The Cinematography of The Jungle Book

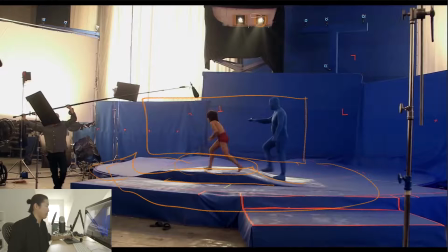We'll see up here that they talked about this in the breakdown. There's moving lights, and this is the sun. And these are actually, you can basically program the gobos. So the shadows that are in it, they're programming gobos into it.
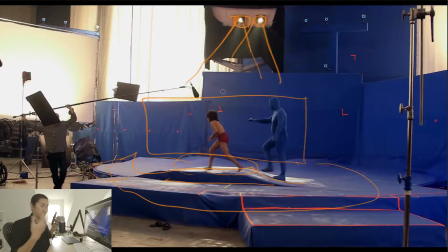So it makes it seem like he's moving through leaves. So they're able to like put movement into the lighting. It's really quite cool. And it's using pretty much like all of technology and all of lighting to make this happen. And on top of that, we have this big 40 by 40 source that has like warm 12K is pushed into it,
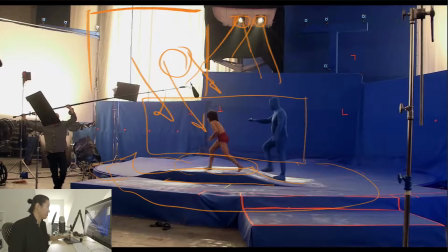12K tungsten lights, big warm light source from over here, and some more warm front fill. And probably like, oh yeah, and then these hard backlights are happening at the same time. Really high level stuff.
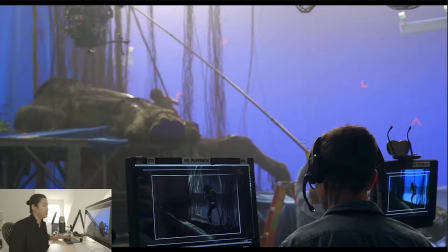This is a look at, I would believe, this headset. I've used this headset a bunch. Basically means you're controlling a technocrane usually, or like you can basically just start talking and it will auto cancel the background. So on a big noisy set, you can still talk to the jib operator, the crane operator, and be like, okay, we're gonna boom up, we're booming up, and I'm tilting down, so he can communicate.
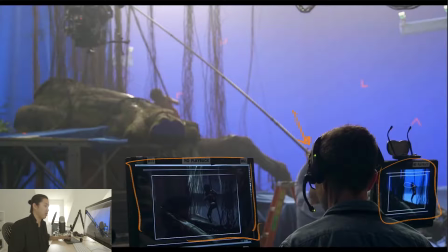And again, instead of looking at this camera, where it's like, oh, this blue stuff, the jibber operator, the head operator actually is looking at the virtual set. So to them, it's like this, it's like you're on set and you have all the same cues that you would have by being in the real world.
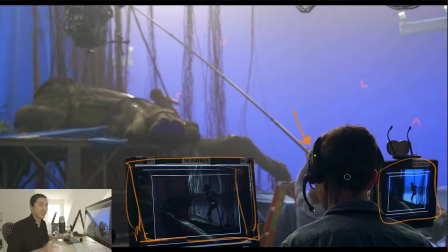You get this virtual preview of it. And that's really cool. And I can't talk about something with Cine Designer, but that's something that would be cool to do in Cine Designer too, wouldn't it?
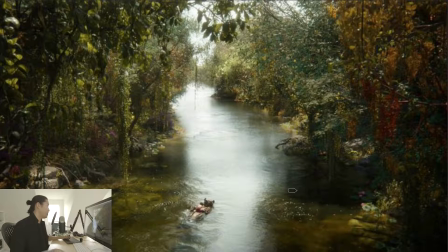Wouldn't it? So here's a shot of the tank, this water scene. Again, this is all CG and it's beautiful and it's amazing. And it would have been very difficult to control this on set in the real world. Really difficult, kind of impossible. So I thought this is a cool play.
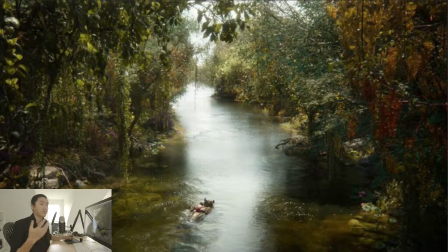This is going to start kind of our process of looking at the final and what they shot practically, the final, what they shot practically.
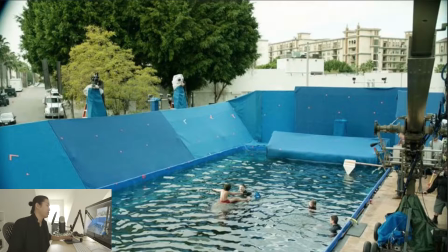We're going to kind of tear into that right now. It's always fun to look at. So here's the water tank that they shot with. You see that they're on a hydroscope. I actually found a picture of the crane with the blue housing that they used the hydroscope with. I just can't find it anymore. So here's that blue water tank that's completely surrounded with blue, being lit by, I guess,
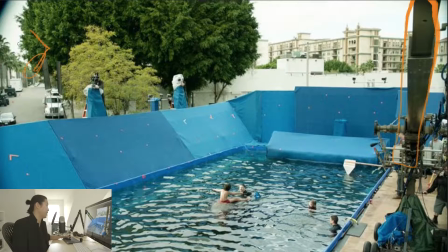the real world, and probably like an 18K, I would guess, like up here to add some hard light. But that's the bit that makes it in there, though I think a lot of this ends up being CG Mowgli as well.
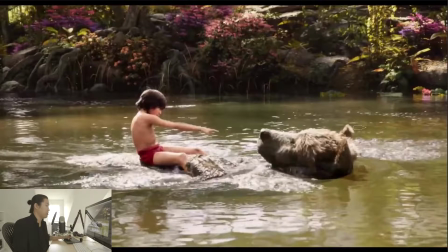Here's a final shot. Again, the backgrounds are beautiful. The way that the lenses are being recreated, so they did actually try to recreate the lenses that Bill Pope dictated. I'm going to take another sip real quick.
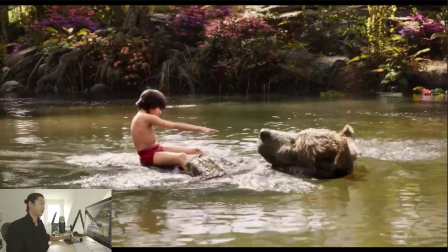They said they did multiple blind testings of cameras and lenses, and they consistently picked the Alexa with Panavision Primos. Can't be mad at that. I've shot a couple commercials with them. It's amazing. I don't know as much about them as much as they do. I think I probably wouldn't blind test pick them out, but I know about them. I've used them. They're really nice.
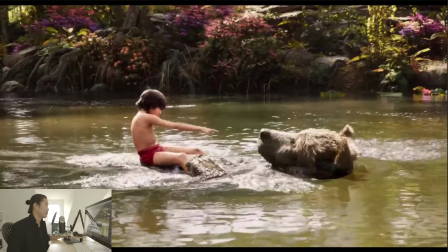And in CG, they mapped those lenses, and then the way that these are going out of focus, the focal lengths that he was choosing, the distances, those were all respected in CG. So he was making these high-level cinematography decisions that would normally get executed on set, except they're being executed virtually now.
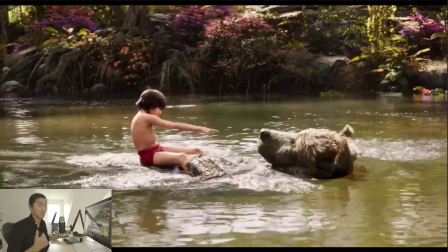So this is like a virtual Panavision Primo, the way they flare, the way that they go out of focus. You'll see when I start doing some of the high-level breakdowns at the end, these are virtual Primo lenses. You can map the characteristics of Primos, how they flare. All that organic stuff that seems like intangible can be mapped and recreated later.
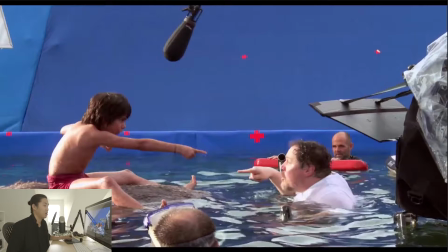It's possible. It's done. It's happening here. Here's the what was actually shot, you know. Really, we're just going for you and your performance. That's all we really need here. And then the interaction with the actual bear is cool. I think the bear was actually motorized so it would move, so he's not just sitting on like a flat thing.
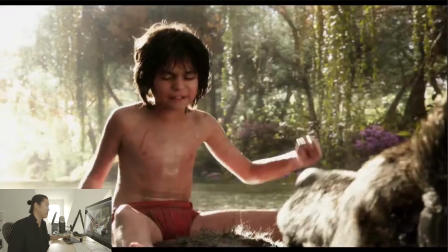It was pretty amazing. And then just look at the lighting here. This blowout. Rob Legato talks about intentionally blowing it out like it would happen in the real world, yet still containing, you know, quite a bit of, you know, niceness in their fat exposure. And then the lighting, which is basically bounce bear lighting. It's like, you know, off the bear.
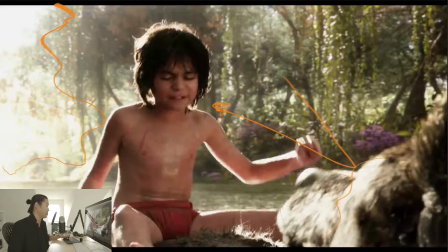And look how this is blowing out. Look at how the depth of field works. This depth of field is meant to look like a Panavision Primo. And it's gorgeous. And it's flaring like a Panavision Primo. But with control and finesse.
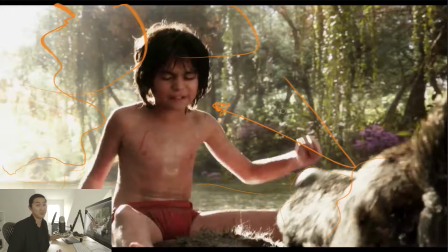So like when you get a lens for in reality, you're just like, well, that's what the lens for looks like. And this one, you have control over it.
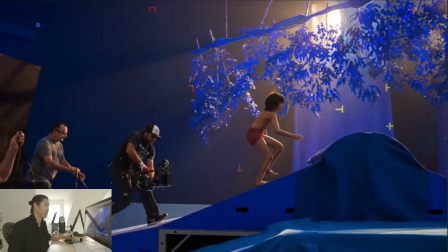Bill Pope talks about this as we move on to our process plates, that after this experience, like he considers this pure cinematography. Live action is live action. Pure CG is CG, but this is a pure
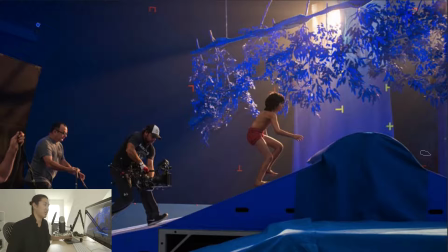aesthetic cinematography where like you make decisions really on high level based on what you want it to be like, not based on the constraints of reality. They could make this exactly like the real world. They could simulate that, and we do a lot to do that because a lot of the real world is really good, but there's certain things about the real world that are not so good that really hurt the end product.
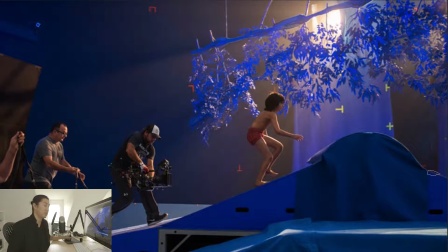And those things you can basically get around them or come with new solutions in CG. So Bill Pope said it, not me. Bill Pope said it. I'm just quoting it. I believe it, but I'm just quoting. I don't have the final shot for this, but you can see that, again, the 12Ks making dappled light with haze in here,
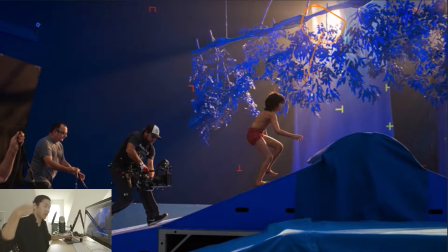going through these leaves so that the light pattern that hits him feels real. And we have a guy just running after him like they were in the forest, you know, and they use this kind of camera move for the final one. So it feels as he's like running through the forest, you're right behind him. He's probably running on like a CG tree too, so you couldn't do this in real life.
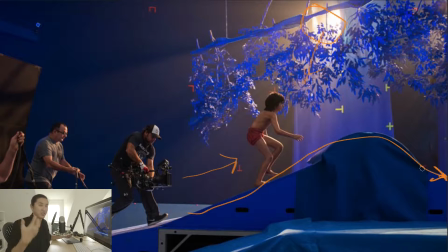You can't like chase someone on a CG tree 100 feet in the air. It's just not going to work out.
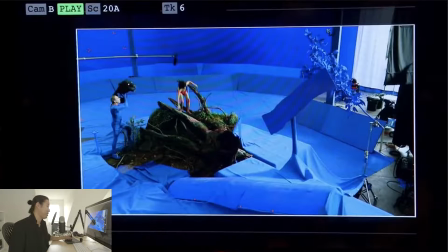So CG filmmaking, man. Virtual production. Here's a live plate, and we have Bagheera here. Again, a Jim Henson animator holding that down so he has something to interact with. You can look at some of the lighting. Again, some more trees to dapple the light. This is like a branch casting a big shadow with a partial tree in there.
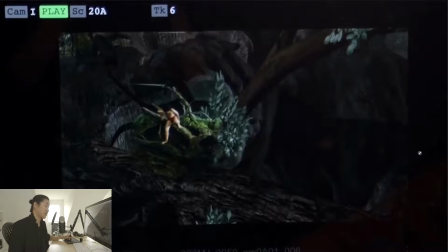Here's the final, no, not the final. This is the on-set preview of it. So when you're on set operating the camera and lighting, you're looking at this, and you're lighting the virtual set and the real set at the same time. It's a lot of fun. I love this. This is why DPs need to start moving into 3D so that you can really be part of this process.
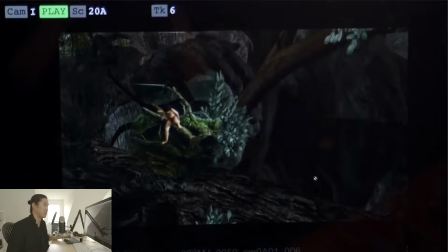Again, if you think this isn't coming for you, if this isn't the way that things are going to be made, it's only for the big movies. I know. I've been working on somewhat medium-sized commercials. This pipeline is coming for you. It might come all the way down to the very, very most indie features,
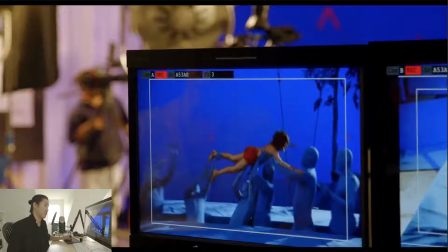and you better be ready for it because it's coming fast and hard. And hey, you don't have to work like this. You can, like I said, you can ride or die the old school system, and you'll probably be working and doing lots of great content, but you will be limiting your potential to work on this type of projects if you're not understanding 3D well enough.
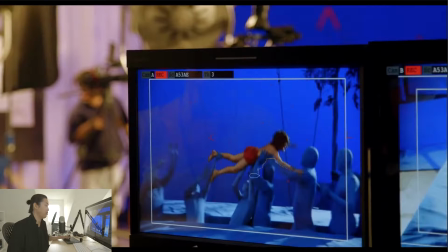Here is the onset behind the scenes where he's being carried by a bunch of monkeys, clearly a bunch of guys in blue suits. I still like that the trees are here, the lens decision still being respected. And then here's the CG plates.
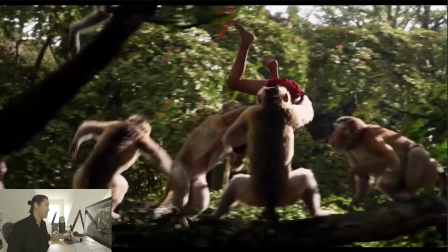Not exactly from that shot, actually. I think a lot of this is probably CG Mowgli because, I mean, he's upside down. But it is a mix of those sort of things. And look at the lighting and the lens and the motion blur and all that stuff. It's done aesthetically from a high-level reason. It's cool.
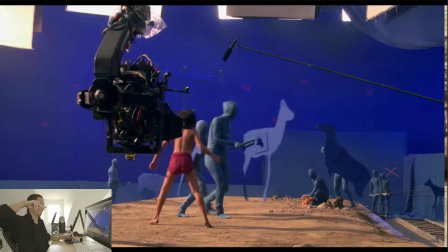Here's one of those shots where, again, he's like, I think he's escaping Shere Khan, and he's running through this kind of ditch. And so here's our stand-ins of the animals so that he has some timing and the real camera move and the lighting from those big panels before.
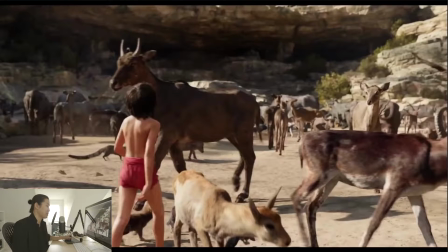And here's the final shot. Pretty amazing, especially because this whole thing is moving, and if the CG real animals are like interacting with them, it's phenomenal.
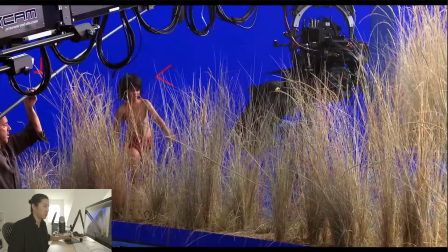So here's, I think, the last breakdown. Oh, I'm missing a frame. I think I'm missing a frame from this. How did that happen? Let me see if I can find it. I lost the frame from it. I had the final. I must have deleted it by accident. Well, sorry. Well, here's a shot of Mowgli walking and the technocranes pulling back with him.
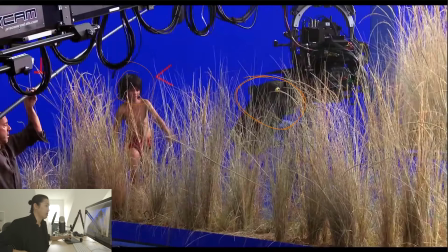Very realistic distances. Here's our animator. And then here is the onset preview where you would see the CG Bagheera.
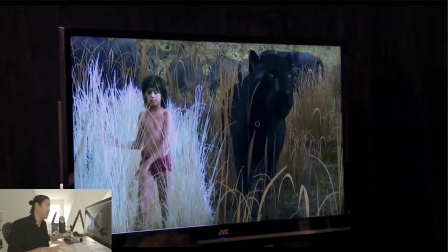So the operator knows where to put the head. They understand how composition works. So you can make actual composition decisions on set and not just be working in pure blue.
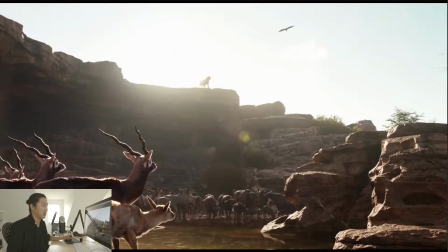So that is our look at the synthesis. We're not done. We're going to go into just a quick high-level look. I'm not going to go frame by frame and look at the narrative and do any high-level breakdown on that level.